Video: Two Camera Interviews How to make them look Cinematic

If you're having somebody talking about something very tough for them, something very emotional, seeing them clenching their hands, seeing them fidgeting, is a way to also show and have other people feel that emotion that they are feeling. And you also don't have to always frame your camera off axis when you're shooting two cameras. One of the things that I've been using lately in a lot of my jobs is something called an iDirect.
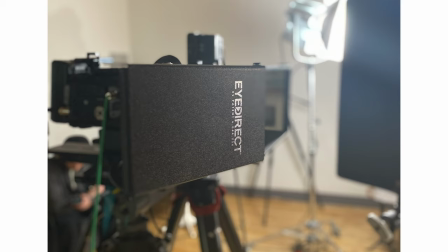An iDirect is like a teleprompter, but it's reflecting the place of the person that is doing the interview into the glass in front of the camera.
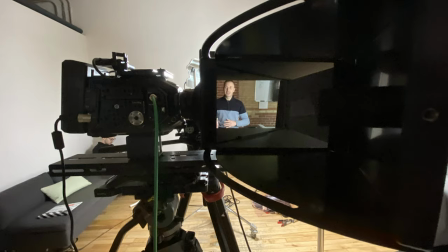That way, the person that you're doing the interview with can be looking straight into the lens, but they're looking at a person. They're looking at the person giving the interview. And that allows for a natural conversation to happen with them looking straight down the barrel of the lens.
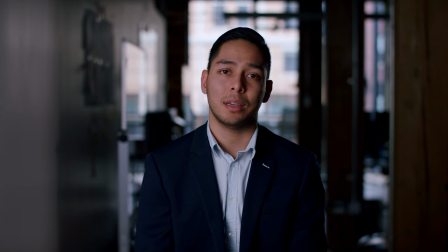And it's a very engaging and different style look than somebody speaking off camera.
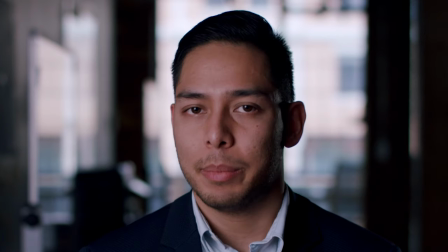It looks like they're addressing you, but they're getting the benefits of having more of a conversation with somebody that is much
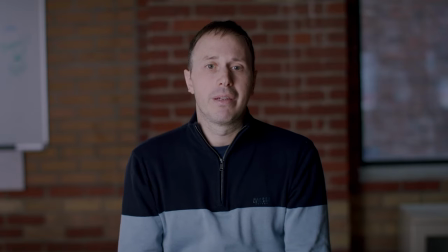easier to do than somebody just looking straight into a camera and delivering or telling a story.
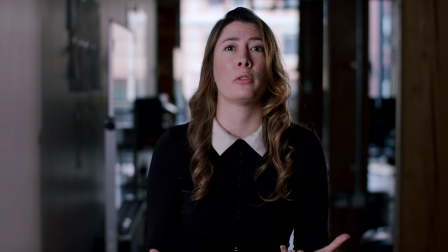When we do this, a lot of times what we're doing with the second camera angle is what we're doing is stacking the camera, what we would call stacking the camera. The one camera is there with the iDirect,
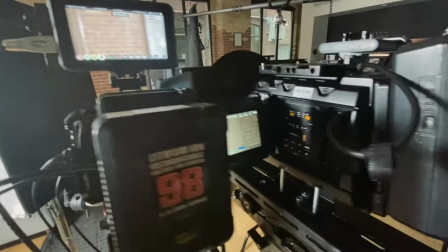the other camera is maybe a bit above it or right to the side of it and we're trying to get those cameras as close as they physically can be together.
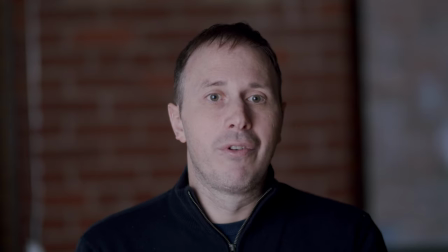That way when we cut, the only difference is the framing. One will be a tighter framing than the other camera, and this will help us to,
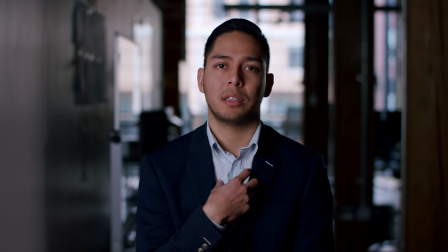so even when we cut to the second angle that's closer or tighter, it still appears that they're looking straight into the lens. And that's why a trick you can do with getting your cameras as close as they physically can be together, you can't tell if the subject is looking into one lens or the other lens because they're so close together. So that's my two cents when you're shooting interviews with two or more cameras, and why I think you should really be doing it, at why we should all try doing it when possible. Let me know in the comments, what are your favorite ways of shooting an interview? Do you like using two cameras on the interview? Is this something that you're gonna look at trying in the future if you haven't shot this way? Thanks so much for watching. Please remember to subscribe to the channel. Please hit that like button if you liked the video and please hit the bell if you wanna get notified when I post more videos like this and we'll see you on the next one.